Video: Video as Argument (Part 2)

In addition to being a remediation of a scholarly article, a vision of students today is an example of a multimodal composition.
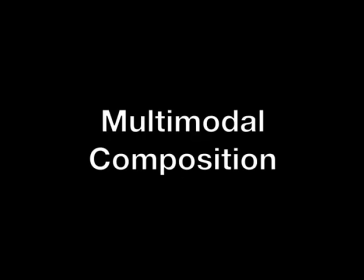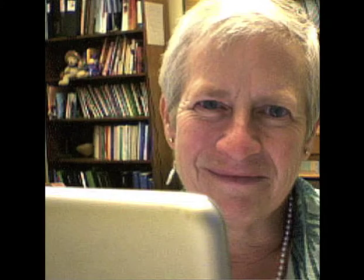24s
Computers and composition scholar Cynthia South defines a multimodal composition as a text that communicates using more than one modality. Some examples of modalities are written text, images, video, and audio. A vision of students today is a multimodal composition because it uses written text, video, and music to construct meaning. Like other compositions, it can be analyzed using the rhetorical appeals of logos, pathos, and ethos to see how the various modalities work together to communicate a message to a target audience.
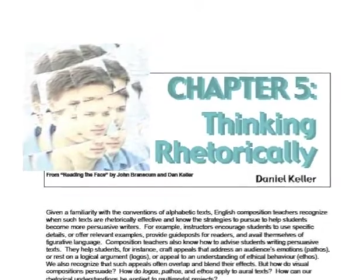72s
Daniel Keller, in his article, Thinking Rhetorically, supports this view.
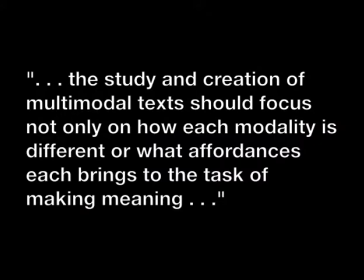77s
He argues, the study and creation of multimodal text should focus not only on how each modality is different, or what affordances each brings to the task of making meaning,
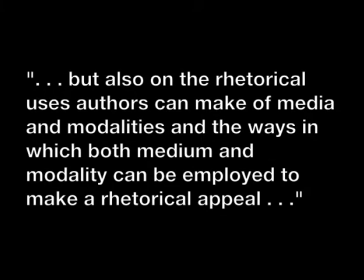92s
but also on the rhetorical uses authors can make of media and modalities, and the ways in which both medium and modality can be employed to make a rhetorical appeal. Now I'd like you to watch Wesh's video a second time, but this time with audio commentary that offers a rhetorical analysis. In creating this analysis, I considered the context in which the video appears, YouTube. I also worked with the assumption that the target audience for the video is students, teachers, administrators, and anyone interested in issues in higher education. For the rhetorical appeals, I used traditional definitions. Logos is an appeal to logic. Pathos is an appeal to emotion.
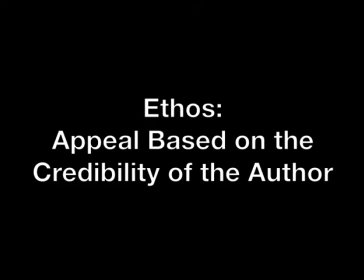146s
And ethos is an appeal based on the credibility of the author.
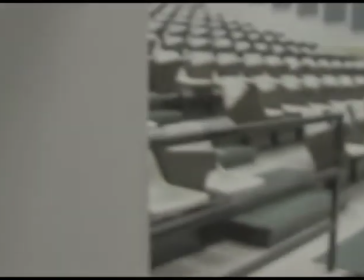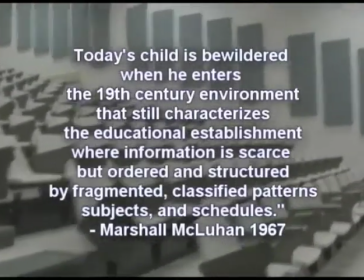159s
At the beginning of the video, we see a quotation from Marshall McLuhan.
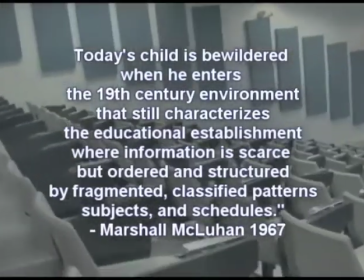164s
It appeals to logos by making a claim that acts as a framework for the video.
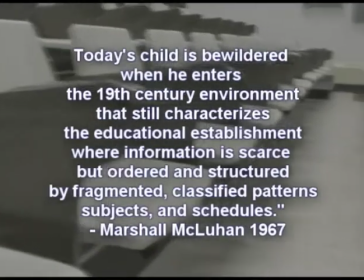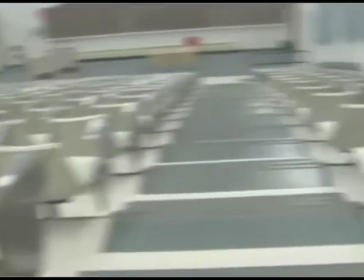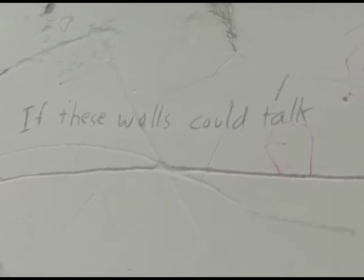The question on the wall,
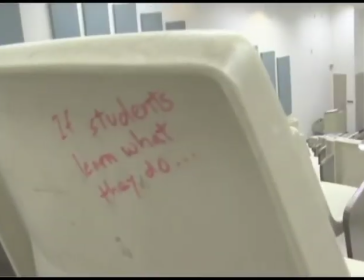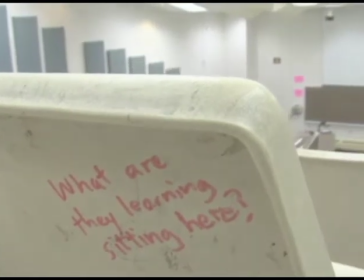195s
and the one on the seat continue the appeal to logos.
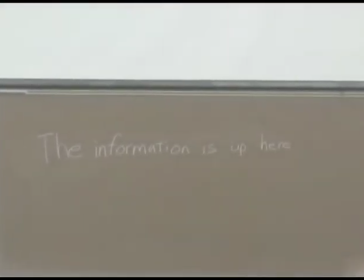200s
They are followed by a disconcerting answer on the chalkboard.
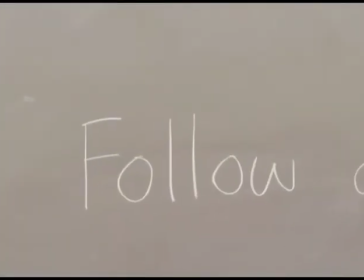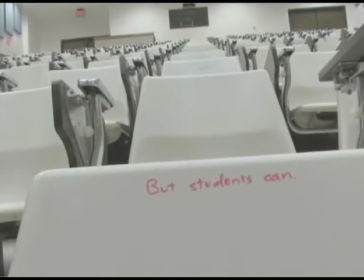209s
The music, a trip-hop song entitled Waltz into the Moonlight, makes an appeal to pathos with its somber melody.
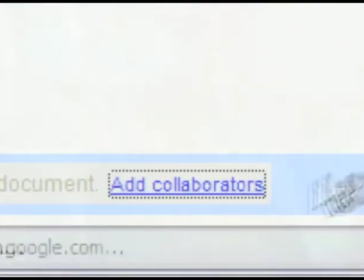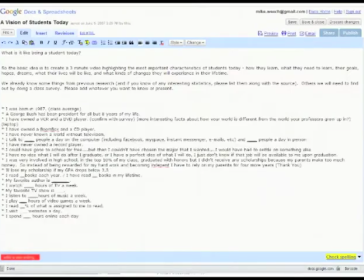227s
We then learn about the guiding research question, what is it like being a student today?
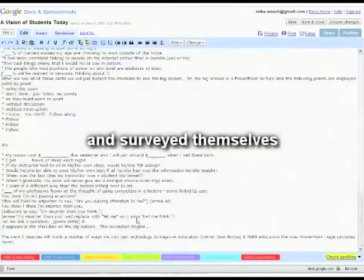233s
We're also informed about the research methodology. These two pieces of information contribute to an appeal to ethos.
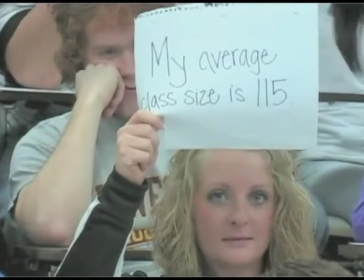243s
The students present the results of the survey, providing an answer to the research question.